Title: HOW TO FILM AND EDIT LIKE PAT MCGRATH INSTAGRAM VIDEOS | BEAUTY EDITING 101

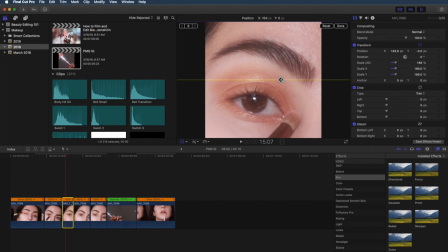[8:05]
i'm just doing a rough repositioning right now we're going to go back in a sec and make sure that everything is actually aligned and looking really smooth
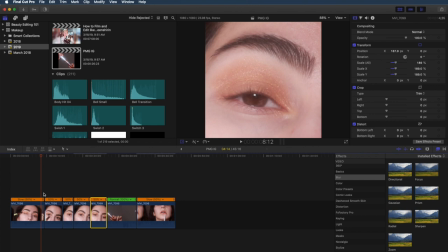[8:22]
okay so to make sure that everything is aligned we're going to toggle back and forth between each pair of clips so i'm going to drag this little selector over to the end where both of the clips meet and we're just going to press the left and right arrow to go back and forth
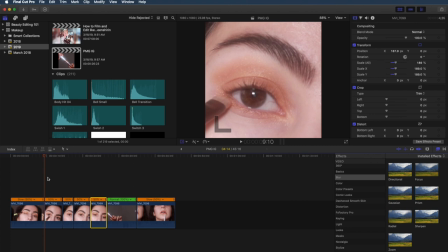[8:39]
and make sure that the positions are relatively in the same spot. So this one, I did change the way my eyebrow was lifting. That's why it looks different. So I think that's fine. We're just going to keep that. Let's move over to the next one.
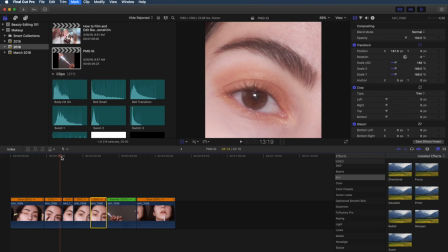[8:54]
Ooh, okay. Actually, oh, I just changed my eyebrow position, huh? Okay, whatever. I think that's fine. Let's go to the next one.
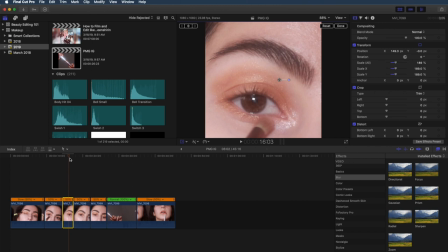[9:09]
hmm you know what let's actually move this over a little bit okay i'm gonna play this back in a sec and we'll make some more fine-tune adjustments if we have to but i think this is okay all right let's go
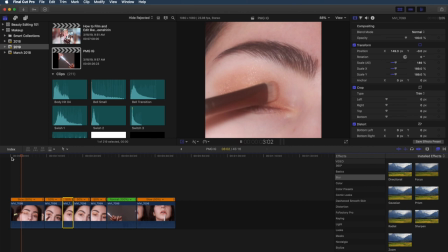[9:26]
ahead and play this let's see do you see how right now it looks very smooth with all these sparklies and like everything looks so beautiful and dramatic, that's because of the 60 frames per second. If you film this in just 23 or 29, you're not going to get the same effect.
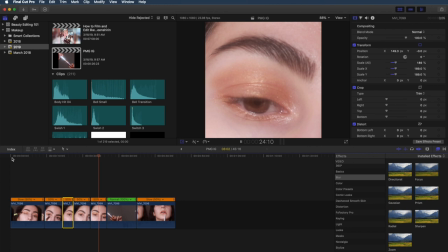[9:46]
Since those are lower frame rates, the clips would look more jumpy, whereas this looks very smooth. Okay, I think the positioning is fine.
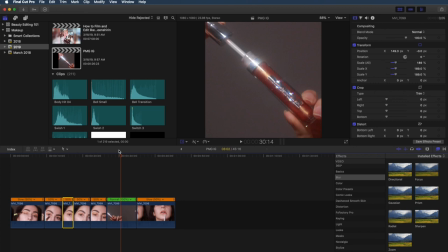[9:53]
Let's move over to these last two clips. So this one, I didn't slow down because I think the way that I did this is kind of slow enough and it's fine and actually what I prefer to do with these product shots is to have it start off like this and then
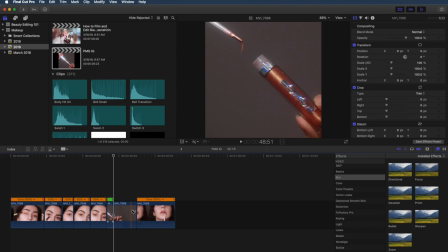[10:10]
I'll trim down just a chunk from the center and then speed it up. I think that just gives it a cooler effect and especially for something like Instagram where our attention spans are pretty slow,
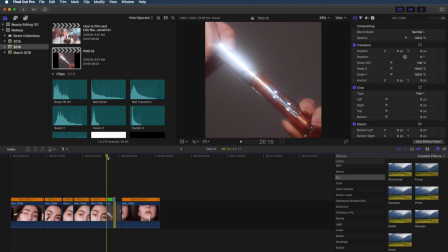[10:23]
I think this is a nice way to hold the audience's attention. Let's go ahead and give this a watch. Yeah, I think that's perfect. Okay, so this one, let's go ahead and reposition and scale this as well. Start off with 247. Ooh, I think that's actually really good. Let's just bring it up a little tiny bit. And then I'm going to go ahead and center the lips. So there's two ways to reposition. you could either press this icon right here and just drag and drop wherever you want or you can make fine-tune adjustments by scrolling through this. I like to toggle back and forth between both. It's just preference, whatever is easiest for you, but I really like doing this part for more fine-tune adjustments. So that's looking good to me.